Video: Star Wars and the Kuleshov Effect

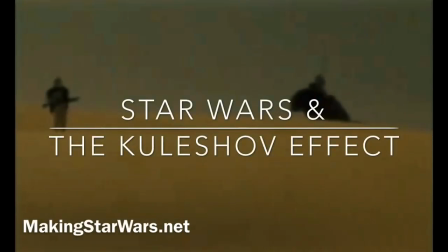[0:00]
I want to talk a little about the Kilosop effect. Kilosop saw editing as more important than acting.
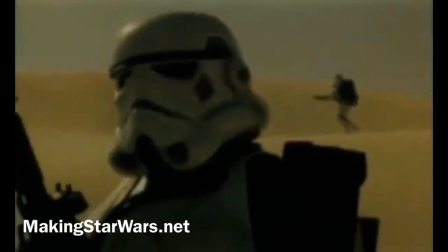[0:06]
You could kind of see how that influenced George Lucas where he preferred to put the movies together in the editing
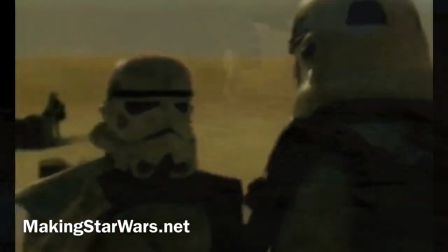[0:11]
process rather than actually filming it in a way that was directly emotional on set.
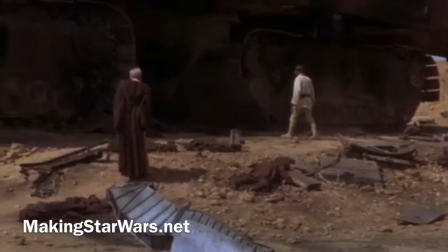[0:16]
This had a lot of perks in movies like A New Hope but later on in the prequel era you could say that perhaps it led to some problems.
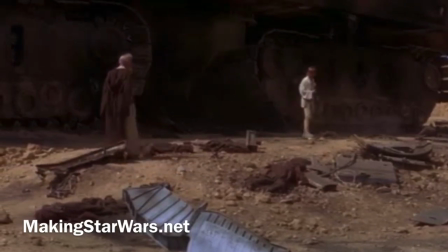[0:23]
On the interpersonal side anyhow.
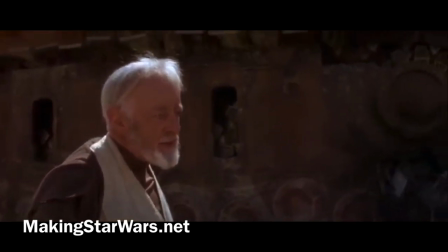[0:25]
The idea of the killer shot of effect is that viewers essentially derive meaning from a single shot when it's placed with another shot.
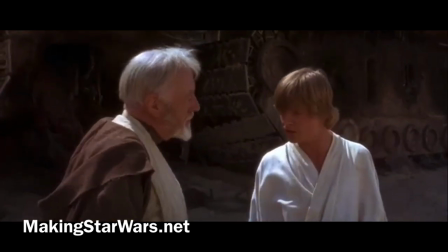[0:33]
So in other words, two sequential shots imbue one shot with its significance.
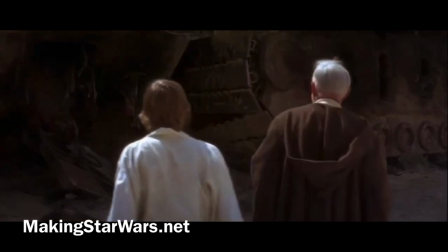[0:38]
Shot A could have a blank face, but shot B gives shot A the meaning and the metaphor.
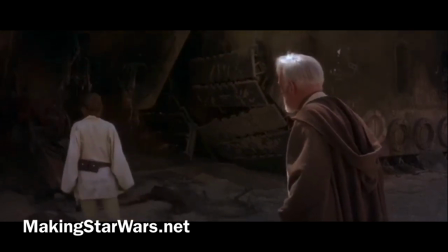[0:42]
The blank expression of the face in the first shot is recontextualized by the shot that follows.
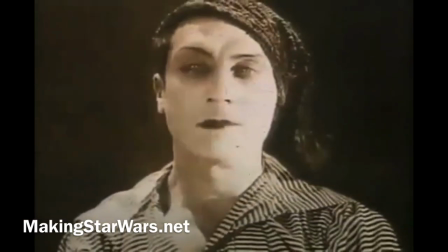[0:48]
As you can see in this footage, he took this Russian actor's face with a kind of a blank slate, if you will,
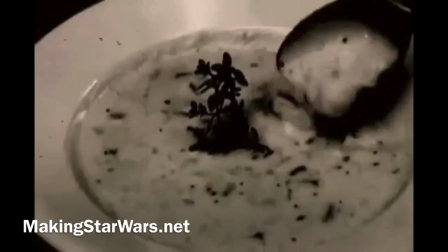[0:54]
and when he puts some food in front of it it looks like the guy's hungry
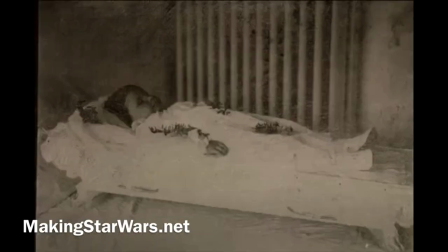[0:59]
when he puts a dead child in the shot he looks like he's sad when he
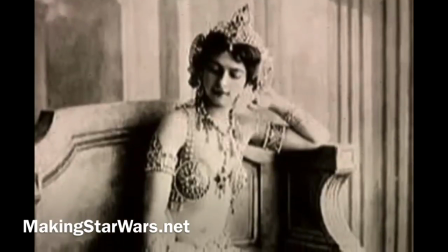[1:04]
puts a pretty 1920s sexy lady in there he's all about it so it really
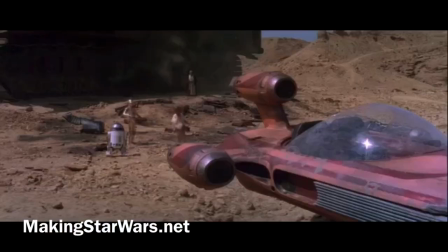[1:09]
affects how we interpret how the face is read while shooting a new
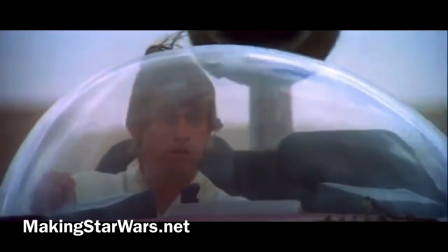[1:13]
hope george lucas could have had mark hamill get down on his hands and knees
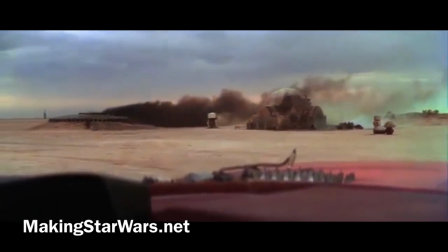[1:18]
crying my auntie my uncle owen they were all I've ever known
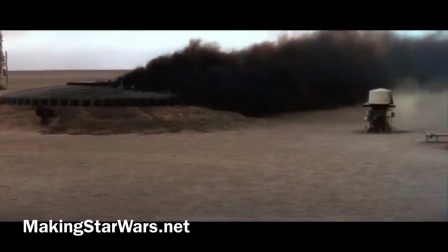[1:22]
and he could have been in tears and with the sand running between his fingers but he didn't play it that way instead he let the shots
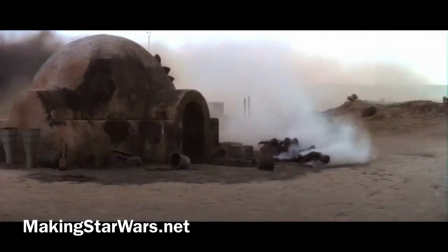[1:31]
themselves put the emotional resonance in the performance so it wasn't on Hamill to carry it but I also think in my opinion it allowed for Luke to
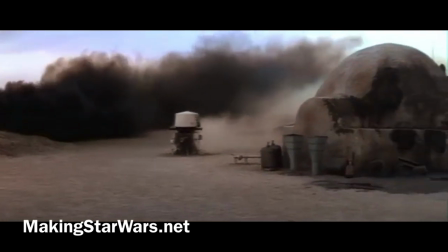[1:39]
shake it off and get on with the adventure story whereas in real life if Luke had seen his aunt and uncle murdered like that he would have been suffering
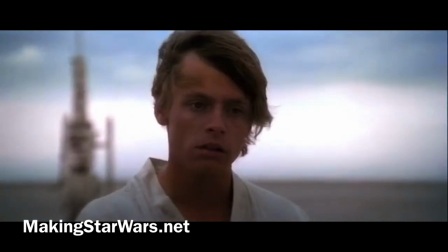[1:47]
from some kind of sociopathy or something but we feel the emotional weight thanks to the shots and the way that they're put together and
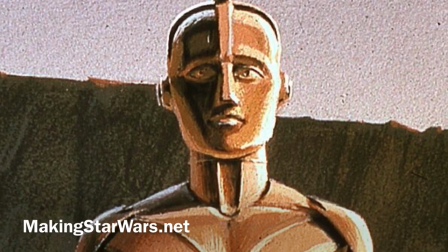[1:54]
also as a little side nudge from John William. If you've ever heard Anthony Daniels talk about the first time he ever saw C-3PO it was in some artwork by Ralph
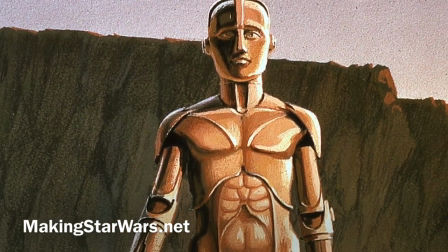[2:03]
McQuarrie and he talked about how kind of sad and lonely and the longing in the face that he saw.
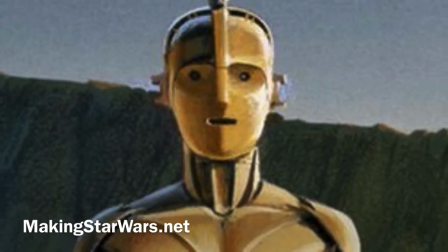[2:09]
Well that right there is two people could see that picture and see two different things to it but that was how Daniels connected to it but it kind of works
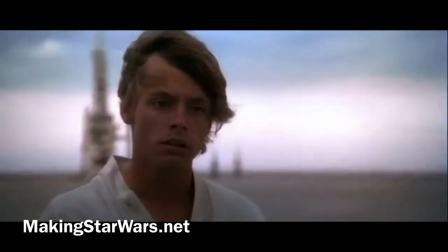[2:16]
that way in star wars in general the face of c-3po um to some extent chewbacca that any droid really when you get
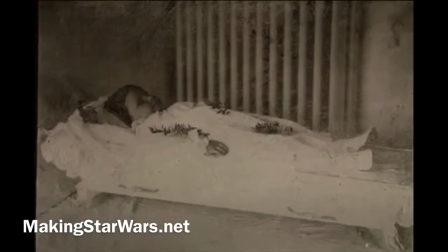[2:23]
down to it and even the stormtroopers you can't see what their expression is it is all
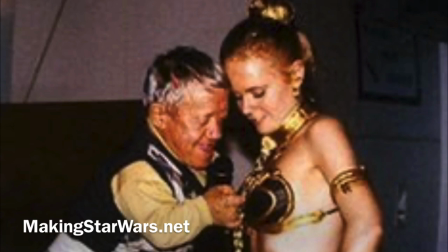[2:28]
contextualized by exactly what has come before and after those shots the
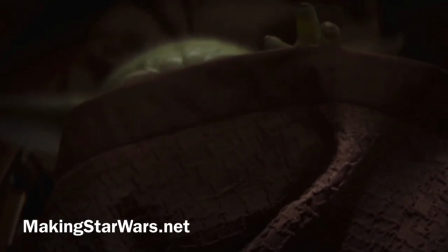[2:33]
mandalorian television series works a lot the same way in that we can't see the Mandalorian's
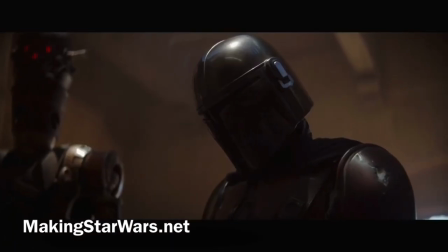[2:38]
face so we are in essence assuming and contextualizing the
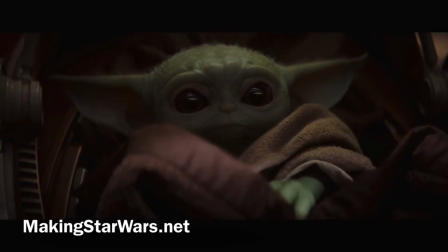[2:43]
amount of grimacing or glee or whatever the guy's feeling
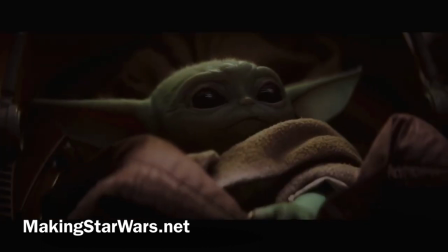[2:48]
at that time and when you put it up against something like baby Yoda that tends to just make you
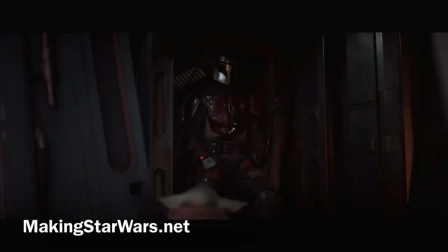[2:52]
go ah because he's so adorable it has an interesting juxtaposition and
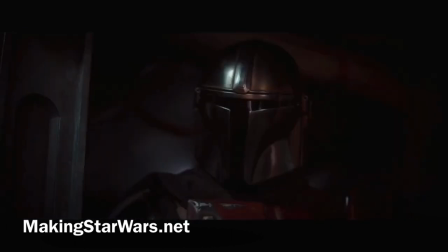[2:57]
it allows I think for each viewer to decide how intense that performance
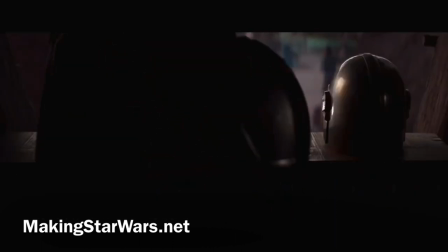[3:02]
was when you really get down to it for most of the shots the Mandalorian might just kind of tilt his head to the side because he can't make facial expressions with that mask
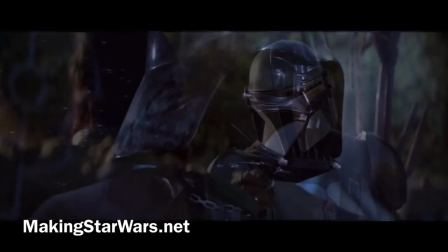[3:10]
on another good example is when the darth vader face is looking at his son being murdered by emperor palpatine being
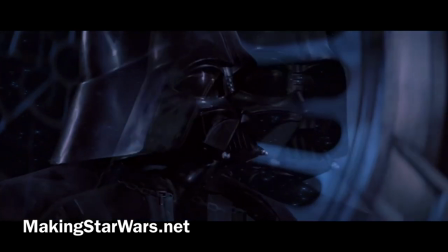[3:18]
electrocuted by palpatine's forced lightning he looks sad in that shot to me before he picks up palpatine and throws him down the shaft of
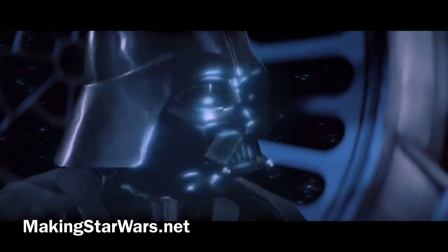[3:25]
the death star 2 he looks sad to me but it's the same darth vader face we've been looking at it's just a little scuffed up it's probably fair to
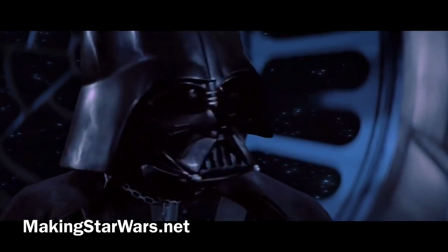[3:32]
attribute that sadness in the way that the scene is read to the Kuleshov effect itself.
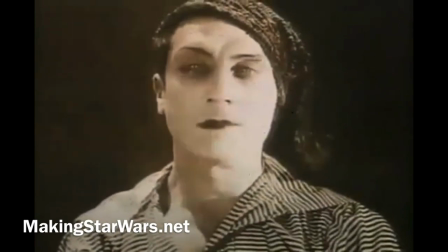[3:37]
You can really see the Kuleshov effect work just great in the original trilogy and in a lot of moments throughout that saga.
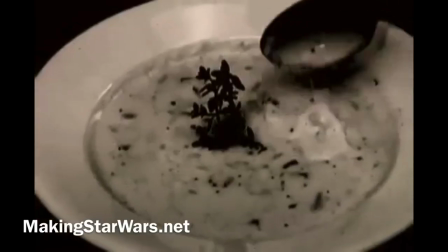[3:43]
In the prequel era, I feel like Luke has tried to push that even further. But like the Luke Skywalker scene where he sees his aunt uncle die and it works beautifully,
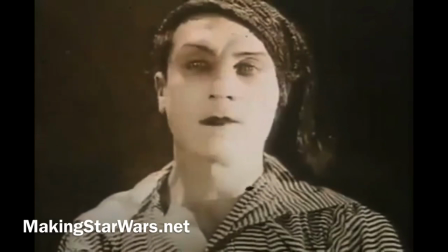[3:52]
in the Star Wars prequels there's moments just like that but they kind of fall flat on their face at times.
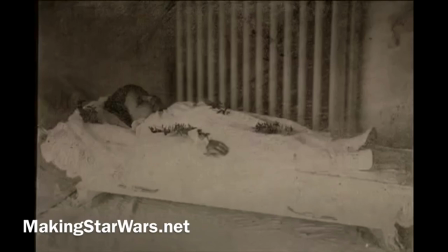[3:57]
So it's not entirely going to work in every single way and it's not always going to be a positive thing when Star Wars uses it.
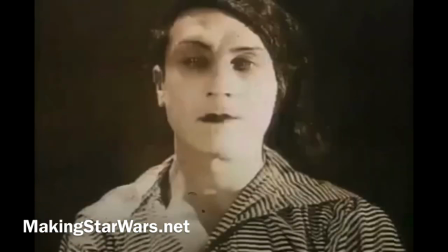[4:03]
I'm no film expert.